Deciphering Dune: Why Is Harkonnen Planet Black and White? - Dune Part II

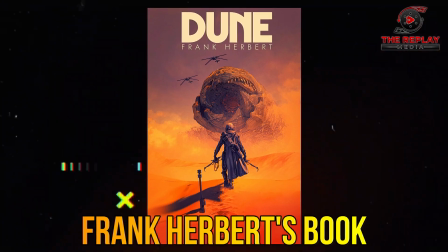4:01 Those were the words of Villeneuve, who was inspired by the source material of Frank Herbert's book to create something new in accordance with his cinematic universe.
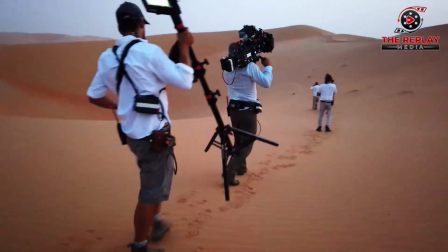4:10 Villeneuve pushed the boundaries of visual storytelling alongside the director of photography, Greg Fraser,
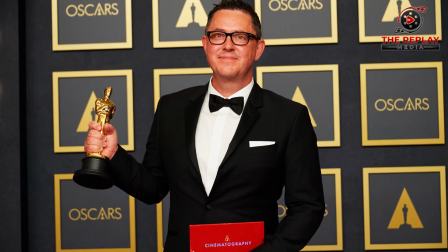4:16 who won an Oscar for Best Cinematography for Dune Part I. They experimented with infrared photography,
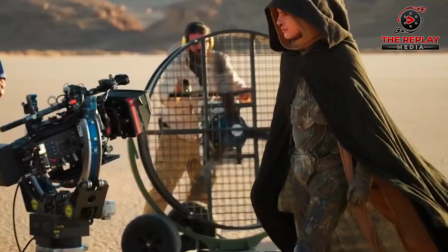4:23 capturing a sunlight never before seen on film, as it differs quite a bit from traditional black and white.
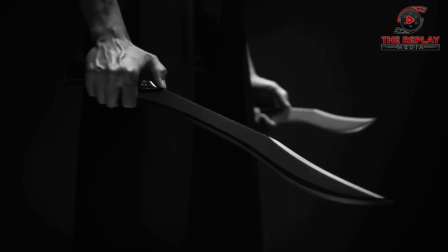4:30 The decision indeed had its risks. Once you commit to black and white, there's no turning back.
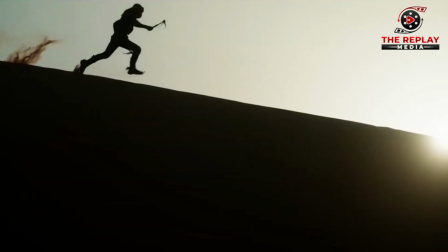4:35 But sometimes the boldest choices produce the most memorable cinematic experiences.
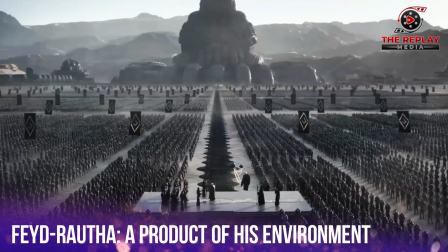4:41 Without a doubt, the Giedi Prime scene is one of those experiences.
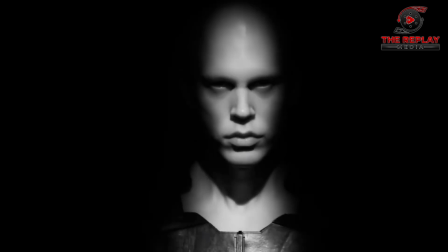4:46 And if you add to that a rage-filled Austin Butler, you have the best introduction for an antagonist.
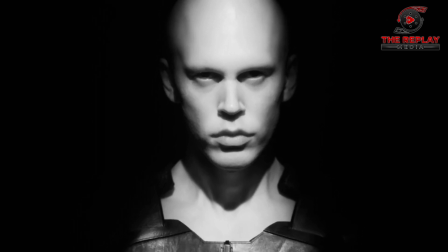4:53 Feyd-Rautha, Baron Harkonnen's youngest nephew, is the perfect product of his environment.
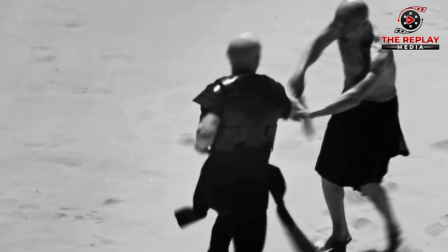4:58 He is strong, cruel, and merciless, anti-values that are represented by the grim color of his planet.
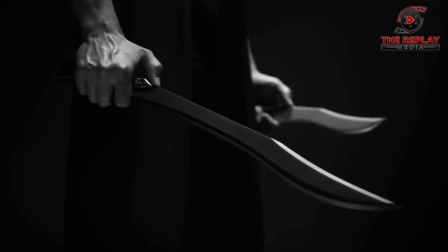5:05 It is a color as dead as the moral compass of its inhabitants.
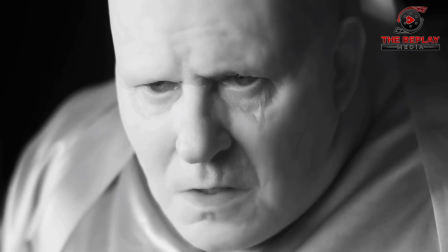5:09 They only want to see the color of red, which is funny because they can't see the color red.
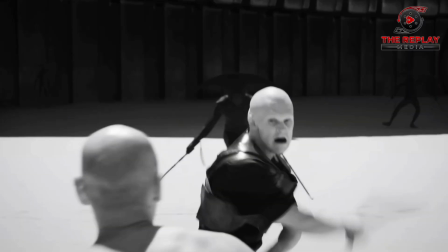5:14 You definitely don't want to be in a place like that. But the scene is so strangely fascinating that you can't stop watching it.
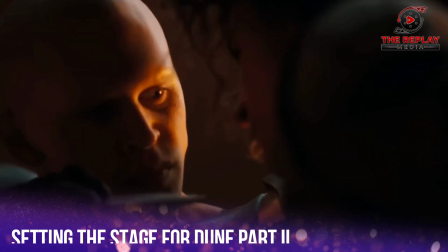5:22 Also, Feyd-Rautha's brutality goes beyond his nature.
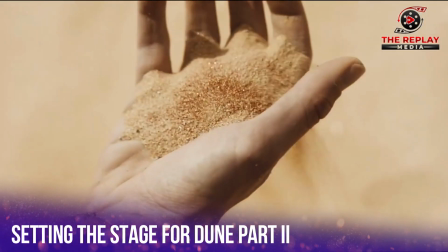5:26 He was chosen as the successor to extract spice, Arrakis' most valuable resource,
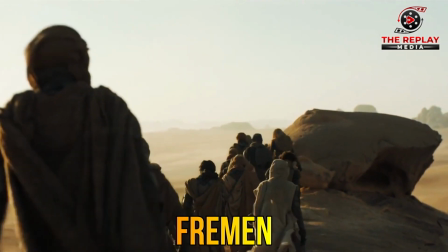5:31 so he has to prove he can deal with the threat of the Fremen, who have Paul Atreides in their ranks.
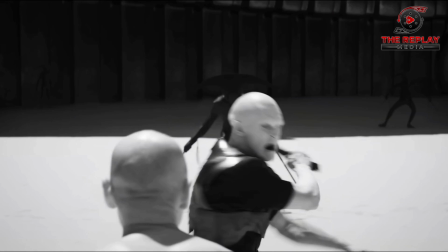5:38 In its own way, the introduction of the villain works to set up the battle between hero and villain.
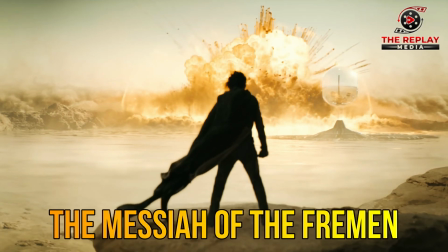5:43 The devil of the Harkonnen versus the Messiah of the Fremen. Who will win?
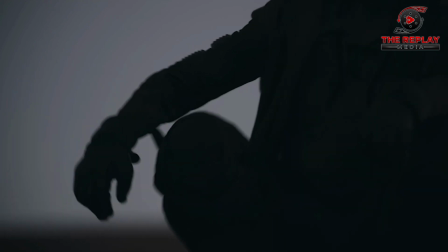5:48 You must see Dune Part II. And after this unpaid promotion, we reach the end of this video.
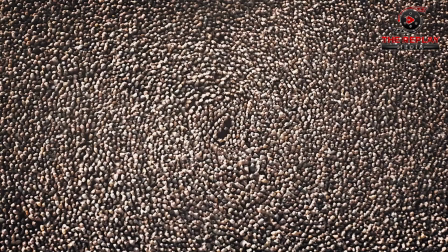5:55 Dune Part II has so many fascinating details and theories about its universe that we could go on for hours just to cover everything.
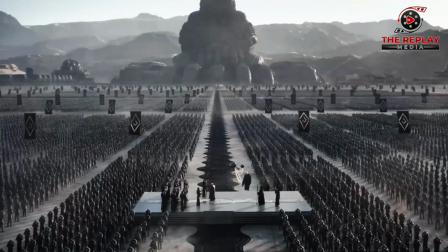6:03 Still, I hope this video has helped you understand the monochromatic style of the Harkonnen's planet, which highlights the natural cruelty of its environment.
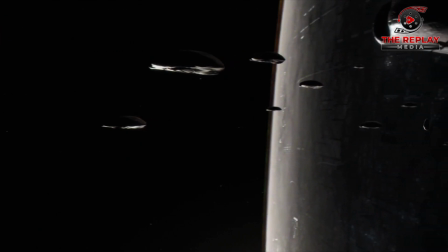6:11 I mean, if I lived on a planet with a sun that absorbs almost every color, I'd be pretty angry too.
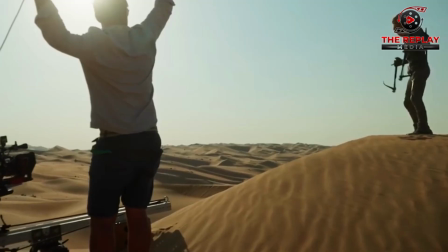6:17 Jokes aside, we must thank Villeneuve, the cast, the production team, Warner Brothers, and everyone responsible for this work of art.
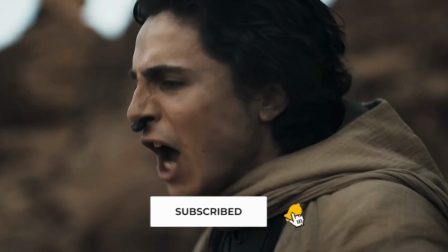6:25 It's not just a milestone in the sci-fi genre, it's a celebration of cinema, and that will always be a victory.